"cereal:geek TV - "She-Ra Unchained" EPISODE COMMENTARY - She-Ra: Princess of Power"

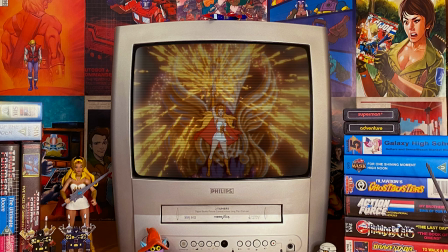(17:09)
The transformation of Adora to Tashira is lain with more effects than he meant,
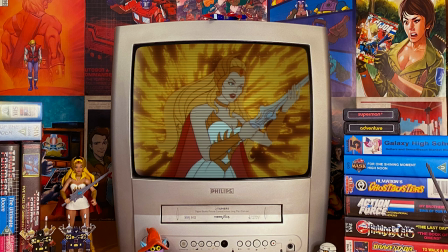(17:14)
whilst showing Castle Grayskull behind Adora, signifying her roots, her Eternian origin.
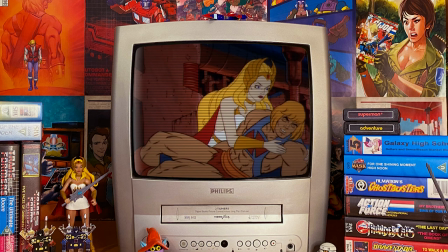(17:19)
As Adora transforms into She-Ra, the Crystal Castle appears behind her, a symbol of her Aetherian destiny.
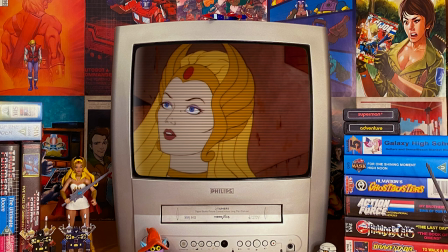(17:26)
The Crystal Castle wouldn't be explained until Larry Dettilio's episode of the same name, which would air soon after.
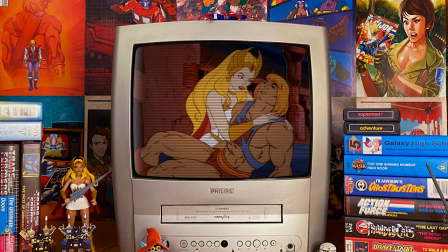(17:33)
Actually, the sequence that shows Adora with the sword of protection already unsheathed as she
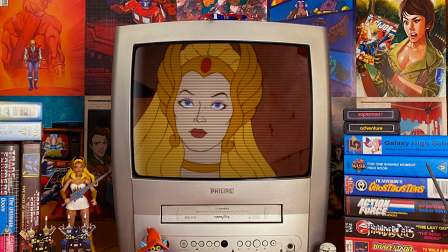(17:37)
begins her transformation into She-Ra would later be used in the episodes Battle for Bright Moon,
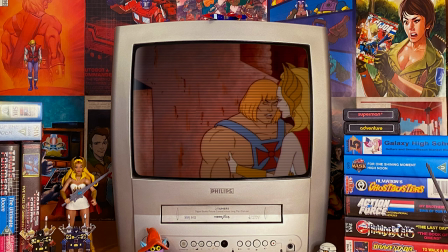(17:42)
Friendship, Horde Prime Takes a Holiday,
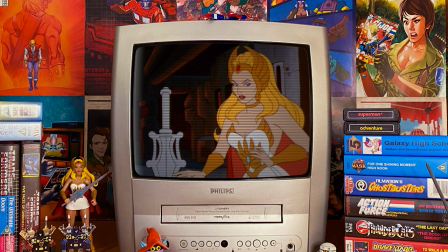(17:45)
The Stone and the Sword, Book Burning, Treasure of the First Ones, Lucky Lends a Hand, The Locket and the Bibbit story.
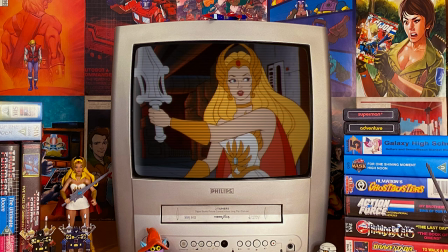(17:52)
It was a very nice alternative to the regular stock sequence.
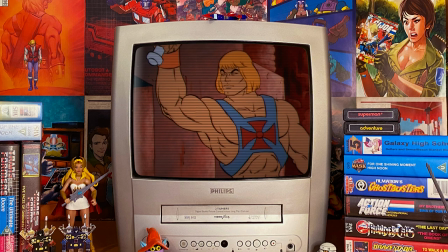(17:56)
I have to say briefly, one of the fascinating things about She-Ra Unchained is seeing He-Man seemingly defeated and in a truly hopeless situation.
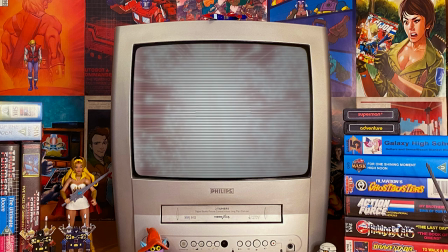(18:04)
Yes, in the He-Man series we saw the most powerful man in the universe imprisoned by his enemies, but rarely did we see him this powerless.
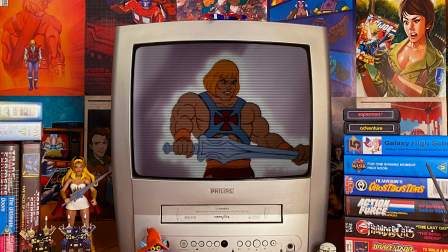(18:13)
The next scenes are pure action and She-Ra witnesses He-Man's transformation at the same time.
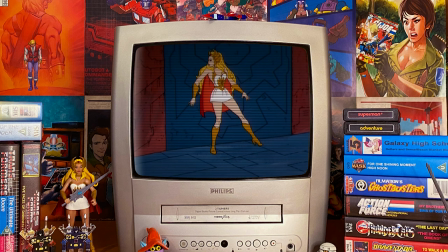(18:18)
I think she realizes that someone else shares her kind of secret. She may also realize the magnitude of power she has just been given and for the first time we witness the confrontation between Hordak,
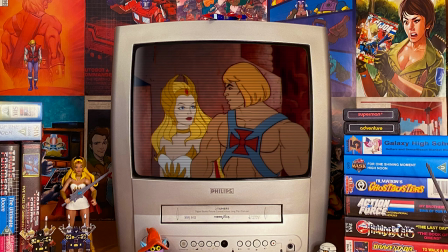(18:28)
the Horde and She-Ra, the princess of power. We see almost immediately that He-Man and She-Ra are able to work together as a team rather effortlessly. When you think about it, this particular episode, She-Ra Unchained, is a landmark episode in She-Ra's history.
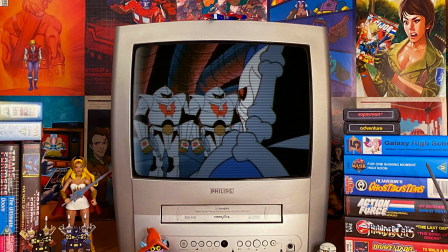(18:43)
The Princess of Power was lucky to receive such an origin story. He-Man was never given a similar introduction, so his past is still rather mysterious. I mentioned that Diane Keener was the artist who designed Adora's final look.
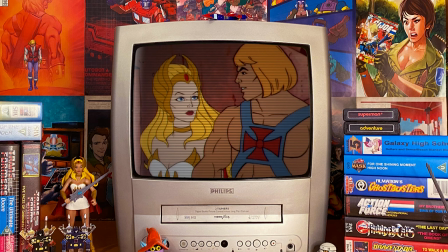(18:56)
Well, she also designed She-Ra's final look, and the character model for The Princess of Power was approved by Lou Scheimer on the 19th of September 1984,
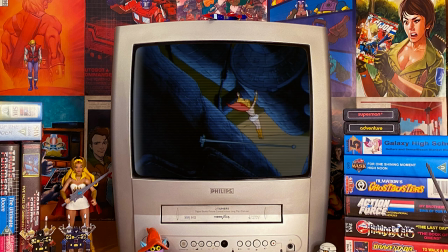(19:05)
just over a year before the first episode aired on TV.
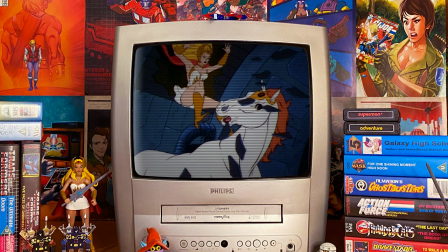(19:10)
She-Ra's crash into the stable and landing on Spirit begins one of my favourite parts as Spirit transforms into Swift Wind almost immediately.
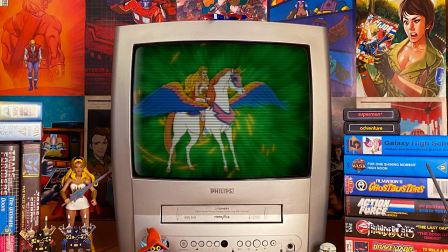(19:18)
Surprisingly, throughout many of the scripts for the series, Spirit is actually referred to as a female horse.
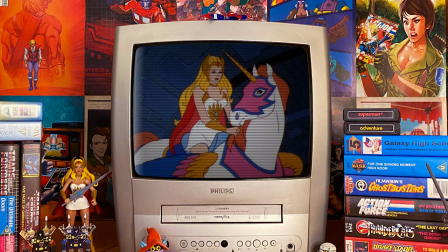(19:23)
I'm not sure whose idea it was to give She-Ra a rainbow coloured flying unicorn, but it was the work of absolute genius.
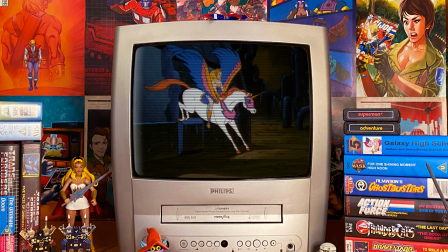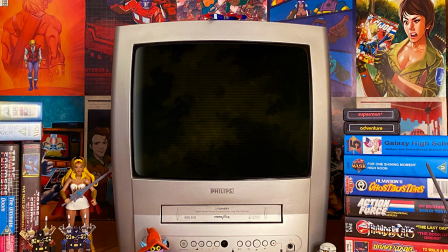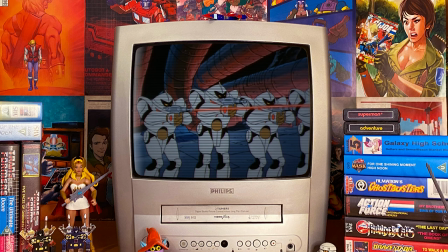(19:40)
The dialogue in this scene as He-Man battles the Horde Troopers and confronts Hordak is very Bob Ford.
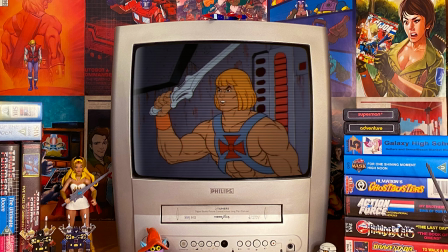(19:46)
He always seemed to give He-Man a confidence in every situation he was in as well as having a wry smile across his face.
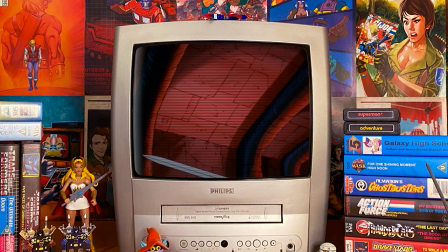(19:53)
I'm always a tad disappointed at the conclusion of this action scene.
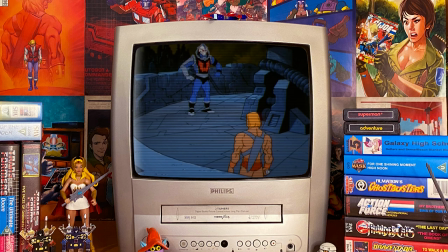(19:56)
We have spent the episode learning of the power of the magna beam and what it is capable of doing but the end result is that it glows
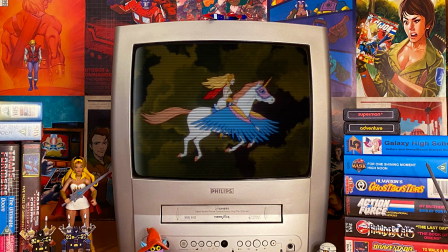(20:03)
in some rather basic looking effects for filmation who were masters of special effects and the ray is stopped by a boulder,
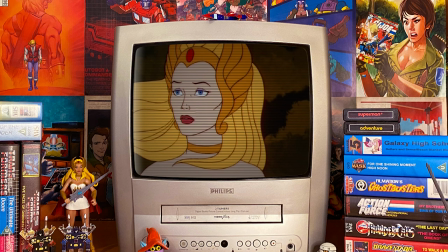(20:10)
sorry a big rock that She-Ra tosses into its path with He-Man subsequently smashing the magna beam.
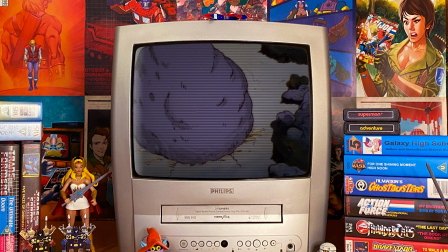(20:15)
I feel that with all the build-up the destruction of the magna beam should have been something a little more impressive and jaw-dropping.
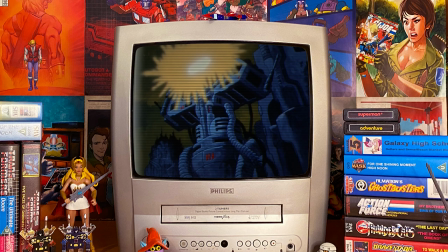(20:22)
And so He-Man and She-Ra save the day but the story is not over not just yet anyway.
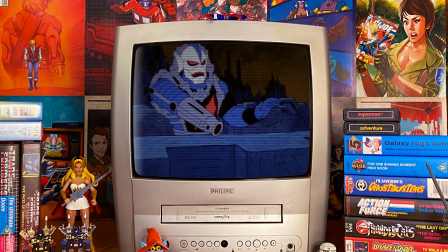(20:27)
The winning moment of this scene is not necessarily the destruction of the horde's mighty magna bean weapon ensuring the safety of the whispering woods but the rebel prisoners having their energy returned to them it's quite a momentous moment we see just how powerful the rebel cause is with the men immediately declaring that
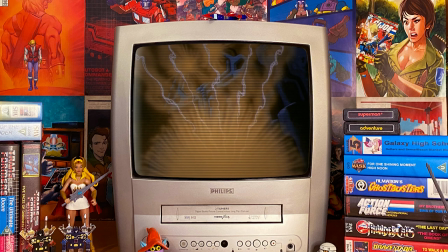(20:43)
they will return to the great rebellion mere seconds after regaining their strength of will in a bizarre way
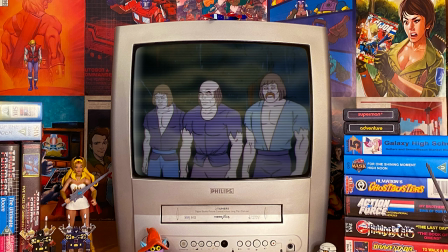(20:49)
hordak's plan has not only failed but he has created an even more determined band of rebel fighters